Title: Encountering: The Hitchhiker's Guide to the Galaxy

Hello, everyone. Today we're going to be looking at The Hitchhiker's Guide to the Galaxy. I'm not actually going to talk about what I'm expecting from this film on this occasion. Instead, I just want to make you aware that I used to teach the restaurant at the end of the universe for years, so I am very familiar with the books, and that is likely to slightly influence my interpretation of the film.
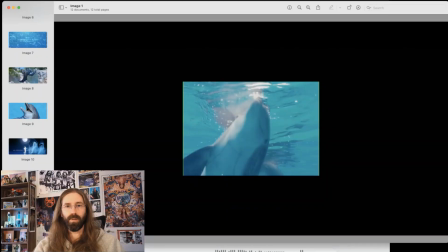24s
That being said, let's dive into it. Okay, so I got as far as the end of the opening credit sequence,
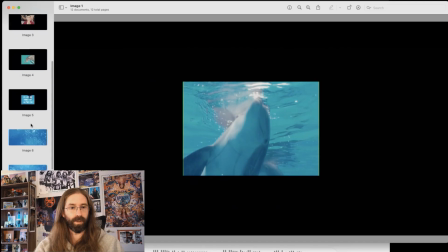33s
and I have captured a series of images that I thought were interesting and that I think are worth looking at.
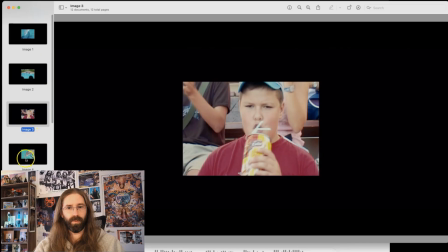41s
So the film begins, and this is not like a bad screen capture. The film begins with these very small images that we are seeing of dolphins.
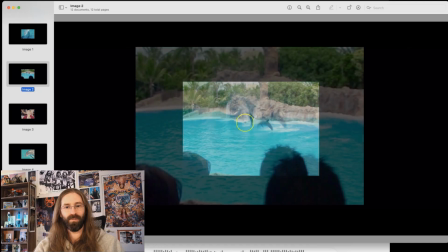56s
And also people who are watching dolphins perform tricks at a water amusement park.
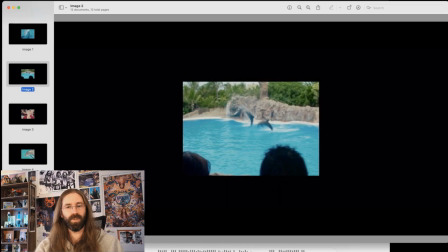66s
And the choice to make these images very small is obviously incredibly interesting. So I guess I'm going to start with that. What it does for me is it really creates this awareness of the empty black space
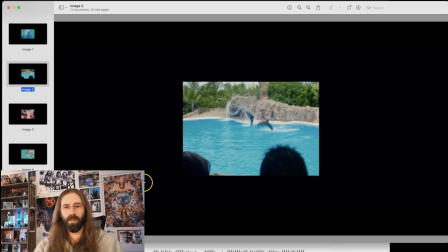85s
surrounding the image. I love the way that connects you with the idea of outer space and of observing Earth, from afar as this, small blue speck in the void.
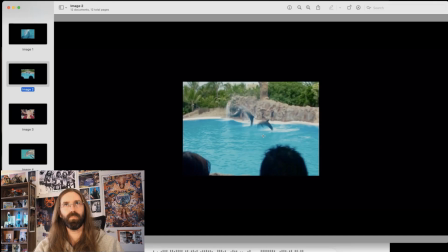104s
That's what it kind of immediately suggests to me. But I think there's more to this idea of emptiness surrounding us. Emptiness can be
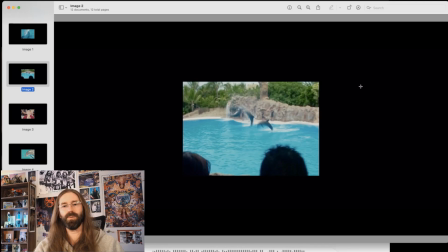119s
full of things that have meaning, and it can also just be emptiness for its own sake. I feel like both things maybe are intended here. I love the early
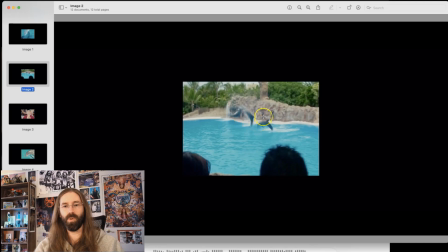134s
representation as dolphins as animals who are performing for us, when in reality there's this power dynamic here where it's like we think we're the ones who have the power over them, and we
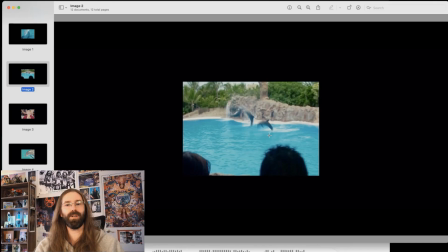150s
have put them in captivity in order to perform for us, when really they are choosing to be in captivity.
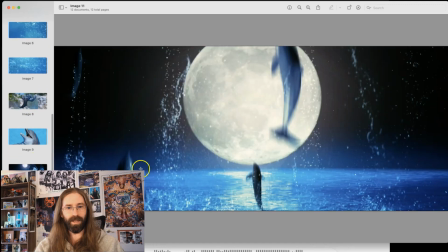159s
And as is revealed later in the sequence, they can leave at any time, and they can just fly off into space and into the sky.
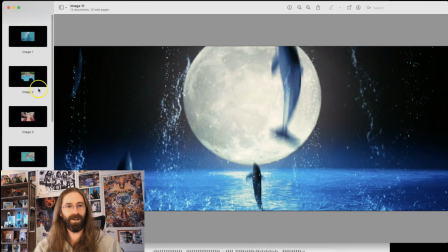168s
They have these powers that we don't realize that they have, and so they're not captive.
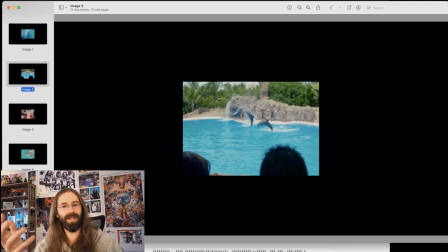174s
They're here trying to communicate this message to us and warn us, and I guess in response they're getting fish for it.
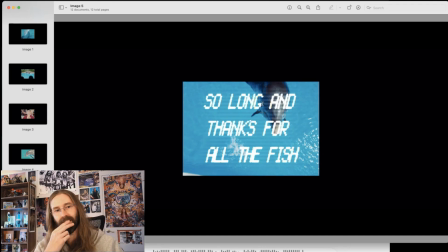183s
So those are my initial things I'm noticing. I can tell there's a lot more here. I'm also really noticing color use here.
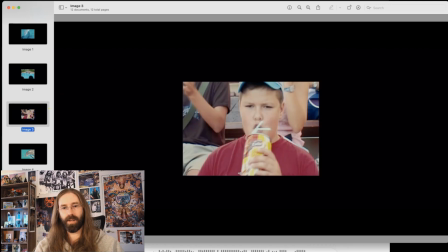192s
There is just an onslaught of color, especially the color blue, I said as I show a guy in a red shirt.
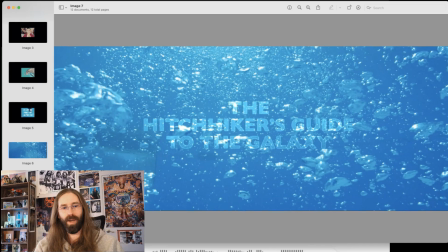205s
I love how when they switch to the opening musical performance, the opening song that accompanies the opening credit sequence, the image kind of expands outward
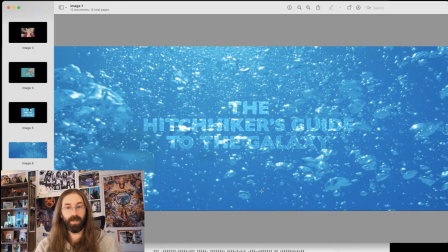220s
to immerse us in this water environment and to just hit us with this color blue. I don't think it's an accident that the title emerges out of the water, but that it also emerges out of bubbles.
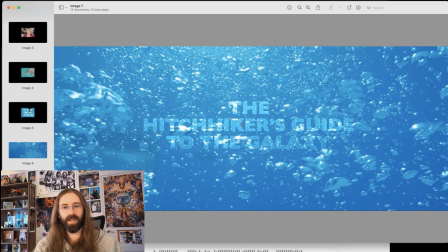236s
I can already tell early in this film that this film is playing with the idea of chaos, and if I were going to think of something that is more chaotic than bubbles, it would be hard to come up with something.